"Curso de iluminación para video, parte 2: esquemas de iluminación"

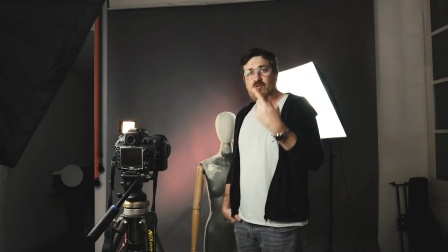Pues ahora que he apagado el proyector, voy a ir apagando sucesivamente las 4 luces que estoy utilizando. No, son 5 luces que estoy utilizando en esta escena para quedarme con una luz principal y a partir de ahí reconstruiremos la escena.
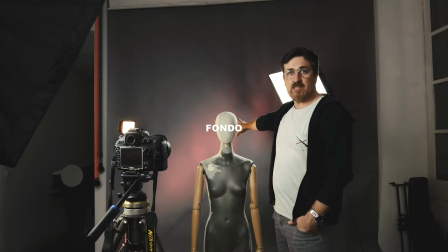Pues empezamos por la luz de fondo. Es esta que tenemos aquí detrás y es la que de alguna manera me permite separar
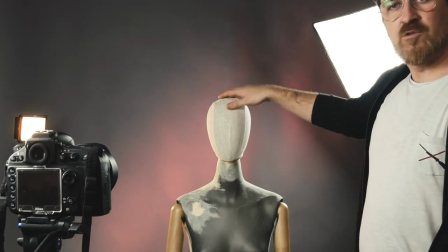el sujeto con respecto al fondo.
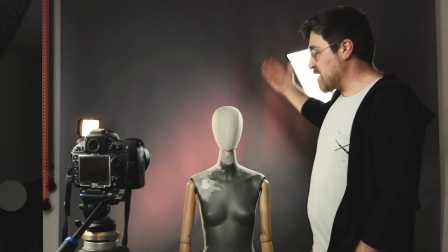Si tuviera un fondo con una textura determinada, más o menos iluminado, podría prescindir perfectamente de esta luz.
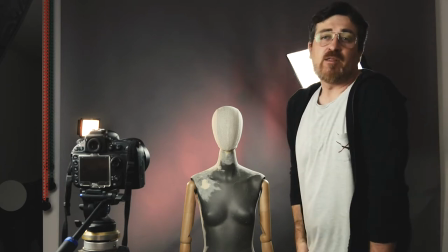En este caso tengo un fondo gris neutro y me ha parecido conveniente aportar este detalle de luz.
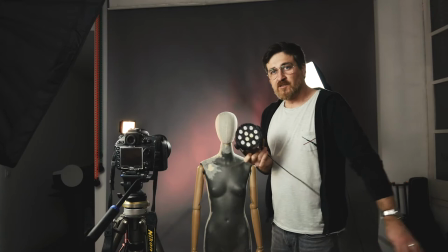Esta luz la estoy controlando con un foco de este tipo.
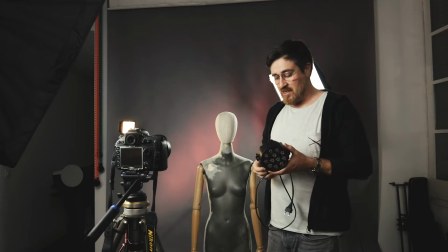Este foco no se suele utilizar en audiovisual, sino más bien es un foco de espectáculos.
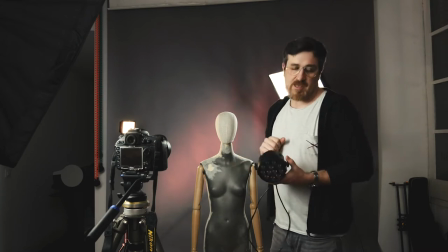Puedo modificar los parámetros de luz a través del control de MX o a través de esta interfase.
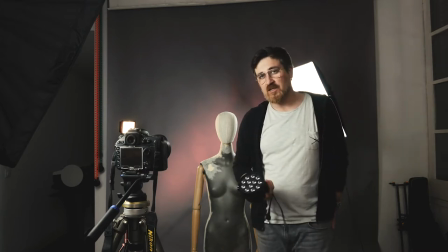Cuando entremos en el tema de vídeo en directo, etc., volveremos a este tema.
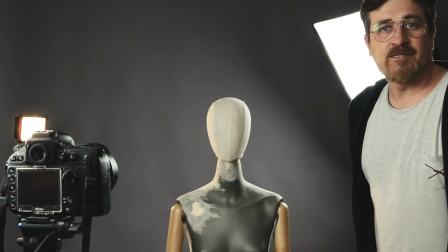Bien, como veis, la luz de fondo apagada, bueno, nos elimina ese detalle que resta profundidad a la escena.
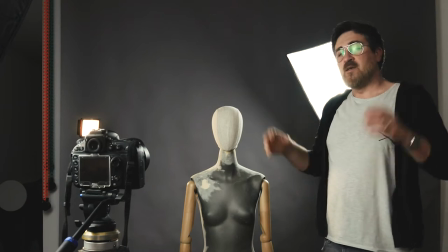Como los paneles nos están iluminando también el fondo,
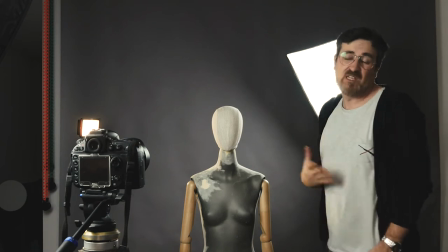se está produciendo también una gradación en el fondo que más o menos puede resultar también agradable.
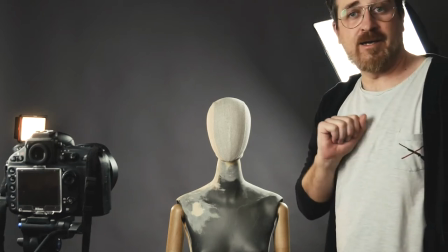Voy a quitar el fondo gris y vamos a ver lo que pasa con el fondo negro.
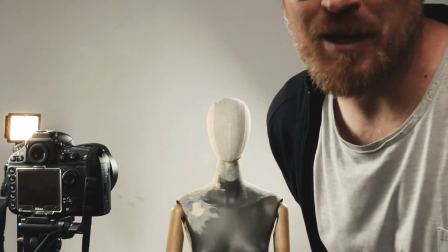Como veis, la misma escena con un fondo blanco pierde un poquito.
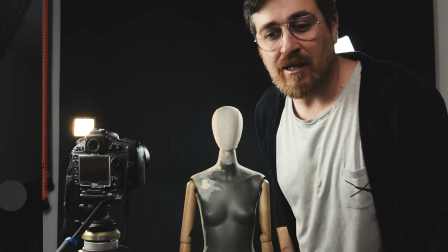Bueno, pierde un poquito según lo que queramos conseguir. Para hablar de las distintas fuentes, la luz principal, de relleno, etc.,
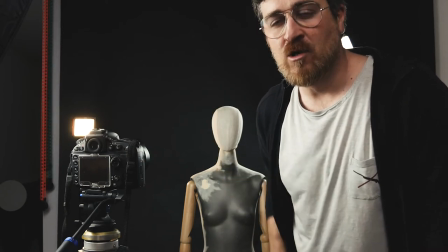dejaré el fondo negro porque veis que se aprecia mucho mejor lo que son
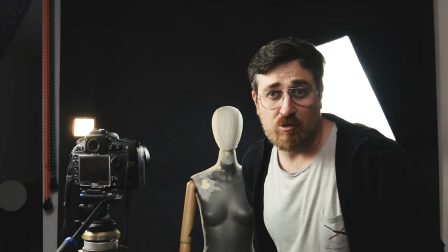los distintos recortes o los distintos tipos de luz que se producen en el maniquí,
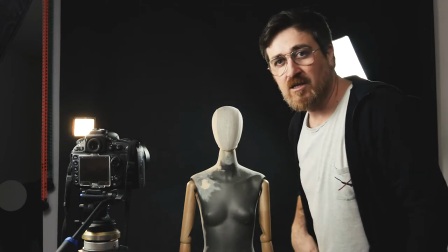que se reflejan sobre el maniquí.
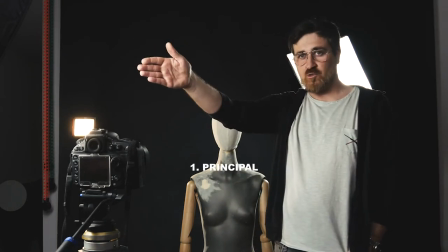Nos encontramos con la luz principal, que normalmente se coloca a unos 45 grados con respecto el eje de grabación
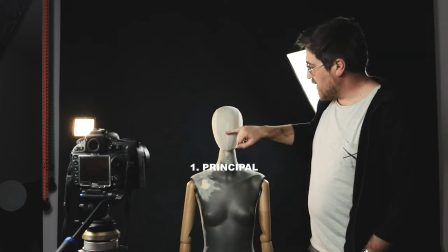y un poquito por encima elevado de los ojos para que la sombra en la nariz no sea demasiado pronunciada,
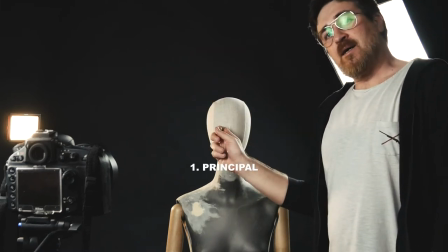¿de acuerdo? Esa luz principal es la que nos va a dar la primera calidad de luz, ¿no?
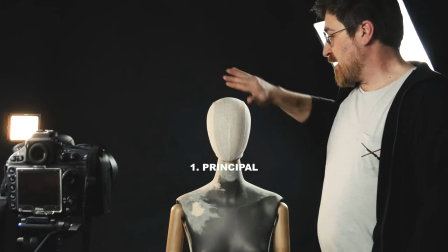Ya puede ser dura, suave, etcétera, etcétera. Esta luz normalmente provocaría una sombra demasiado exagerada aquí, con lo cual
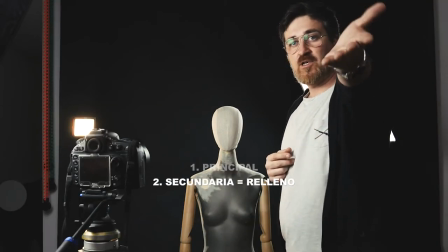utilizamos una luz secundaria de relleno, que es la que os estoy diciendo que está colocada justo encima de la cámara y es un gran softbox,
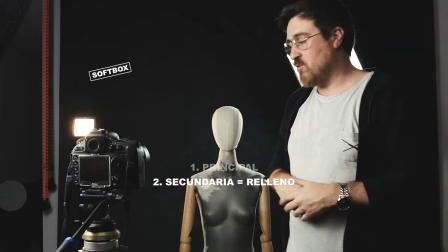¿de acuerdo?
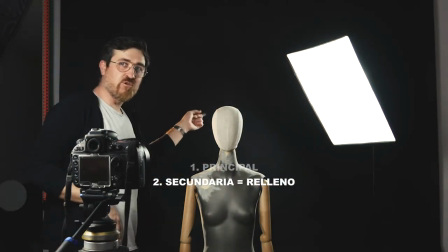Para recortar el sujeto con respecto al fondo estoy utilizando esta luz de contraluz, ¿de acuerdo?
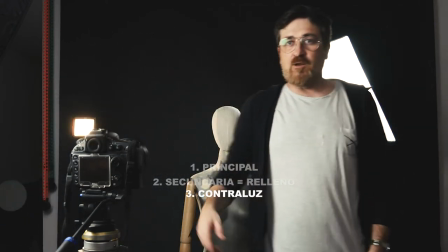Y luego tengo
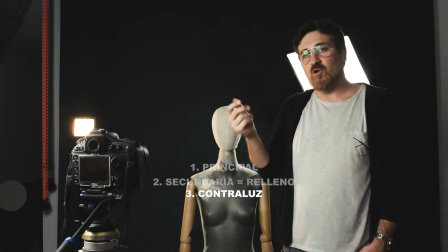ese otro contraluz todavía más pequeño con un punto de calidez que me recorta la mandíbula, ¿de acuerdo?
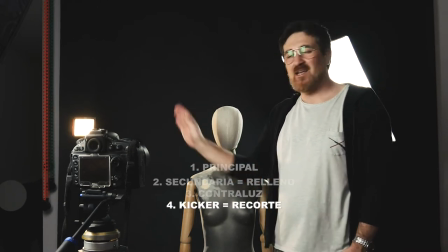Que se llamaría el kicker. El kicker no siempre es necesario.
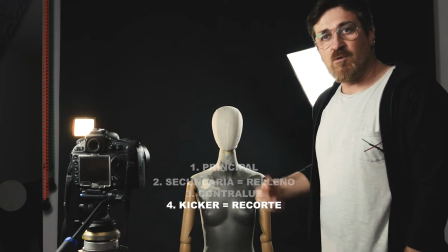Vamos a ir eliminando ahora uno a uno y vais viendo cómo se va modificando la luz sobre el sujeto.
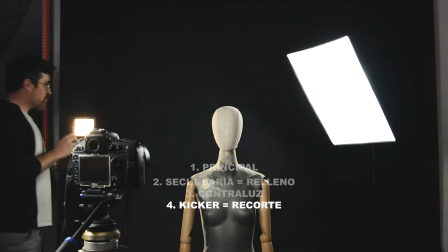Entonces, eliminamos primero el kicker
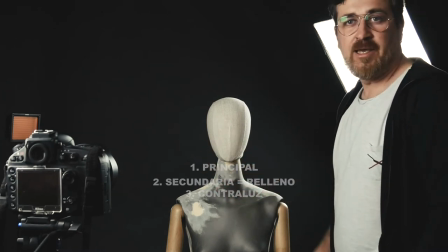y como veis, pierdo este recorte sobre el fondo.
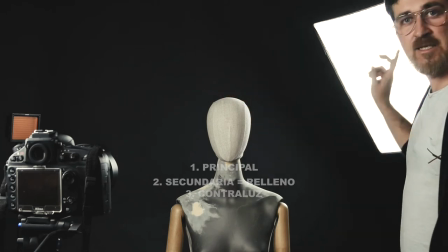Ahora eliminamos lo que sería el contraluz.
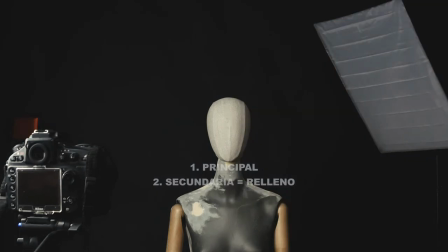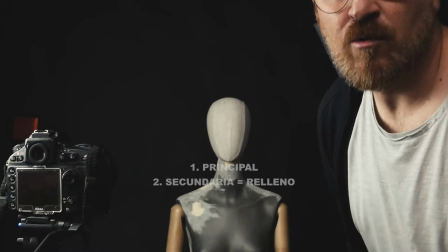¿Vale? Eliminando el contraluz, como veis, se ha aplanado mucho
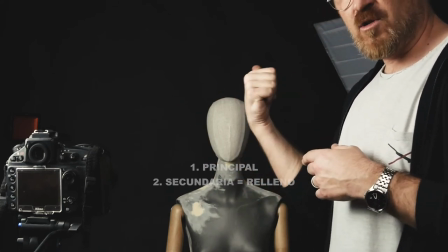la percepción del sujeto con respecto al fondo. Vamos a eliminar ahora el relleno.
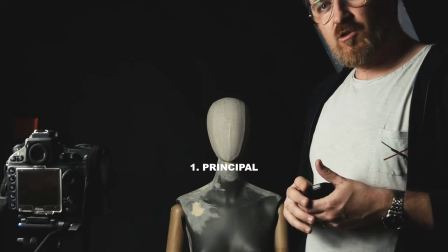Bueno, y como veis ahora nos queda lo que sería la luz principal,
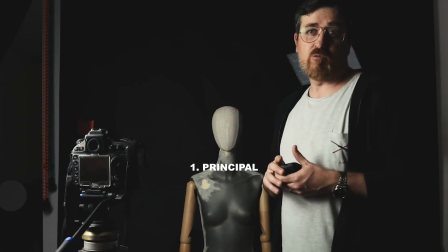que sin el resto de iluminaciones, pues bueno,
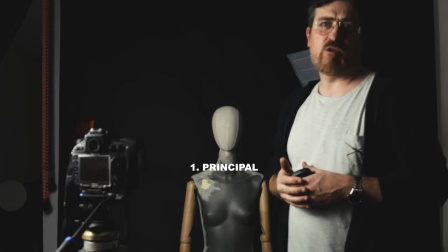evidentemente tenemos ahora mismo una situación de clave baja, quizá,
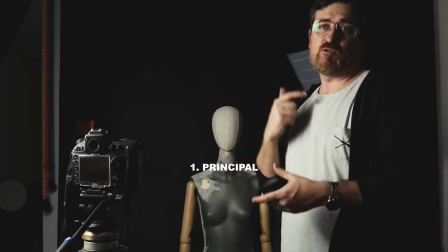de más claro oscuro que no con las otras luces que nos permiten ir recortando y añadir matices.
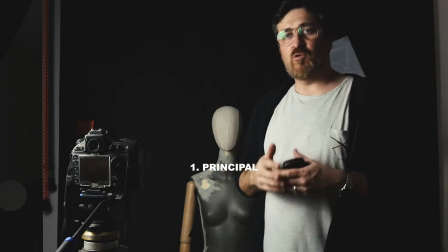Entonces, como veis, jugando con la posición de las luces y la intensidad de las luces, yo puedo de alguna manera estar dibujando la escena. Voy a quitar ahora esta luz y vamos a ver qué efecto produce cada una de las otras luces independientes. La luz de relleno. En este caso tengo un gran softbox, más o menos cenital, que a poca distancia ilumina bastante, pero a medida que me voy alejando, como veis, pierdo mucha potencia de luz, ¿vale? Este es uno de los problemas de los paneles muy grandes. Al no concentrar la luz, a poca distancia producen una luz suave, etcétera, etcétera, pero bueno, ya veis que tienen este problema. Entonces, esta es una de las maneras principales de controlar también la luz. Si yo me coloco muy cerca de la fuente de luz, me está iluminando, y si me coloco lejos, menos, ¿no? Evidentemente. Hay la relación entre la distancia y la intensidad de luz es del orden de 4, es decir, a una distancia X y a una distancia 2X hay 4 veces menos cantidad de luz. El problema, como veis, de colocar las fuentes de luces más cerca o más lejos es que nos van a aparecer en escena, ¿vale? Entonces, evidentemente, es un tema que es preferible siempre tener una fuente de luz más potente y poder regular que no al revés. Pero en este caso era lo que tenía, así que, bueno, seguimos. Vale, y voy a apagar ahora la luz de relleno. Y voy a encender el contraluz.
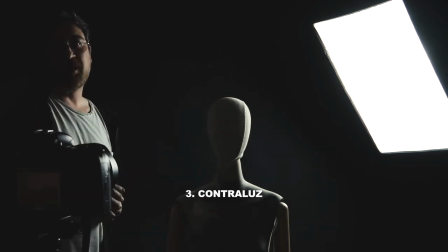Bien, el contraluz, como veis, lo que me hace es precisamente recortar el sujeto con el, con el fondo, ¿no?
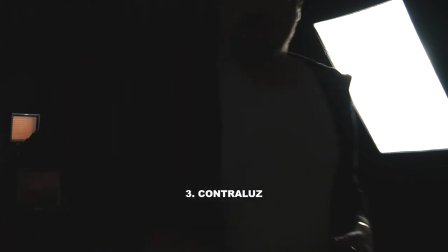Es una luz que es muy interesante para hacer, para poder dar profundidad a la escena.
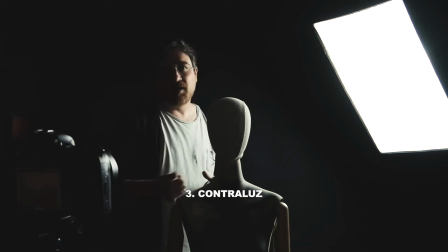Ya lo hablamos también con el tema de materia, de la profundidad de la imagen, ¿no? Lo comentábamos en relación a los aspectos de matéricos de grano, de dobles exposiciones, superposiciones, opacidades, etcétera, etcétera.
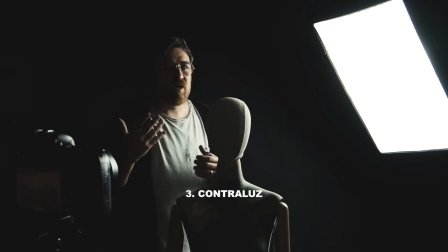Pero fijaos que también la luz nos provoca esa sensación de profundidad. Entonces, elimino esta contraluz y enciendo el kicker.
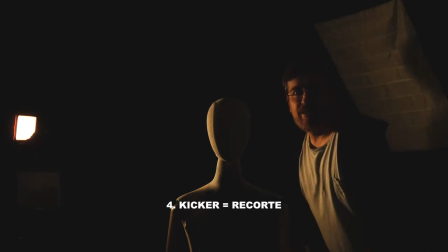Vale, el kicker, como veis, es otro contraluz que se lo coloca normalmente en la otra posición.
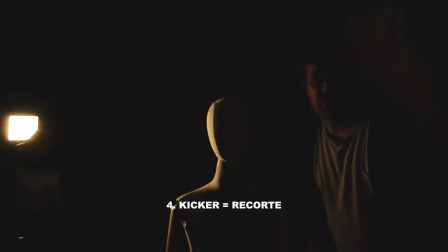Suele provocar una iluminación más contenida, más dirigida con respecto a la mandíbula. En este caso estoy utilizando un panel de LEDs que normalmente tendría la misma temperatura de color que los otros, pero yo le he colocado aquí
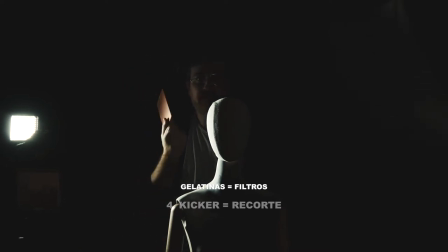una gelatina naranja que le da esta tonalidad naranja a la escena, que en este caso me interesaba porque le daba cierta calidez. También, como veías, le venía de donde procedía la luz de fondo, con lo cual le transmitía también una sensación.
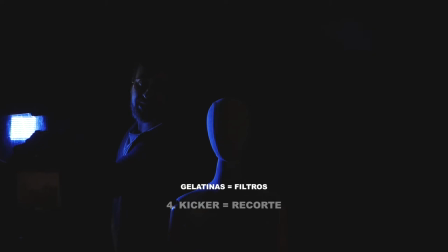Tenemos gelatinas de diferentes colores. Puedo colocar gelatinas azules, gelatinas todavía más rojas. Tengo gelatinas de todos los colores. Y por último vamos a colocar ahora solo la luz de fondo.
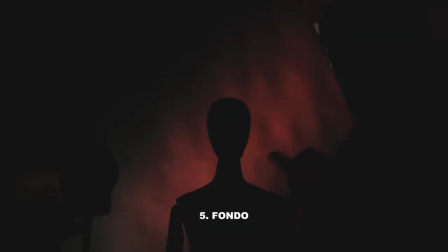Eliminamos el kicker. Esa luz de fondo también nos está favoreciendo al recorte del sujeto.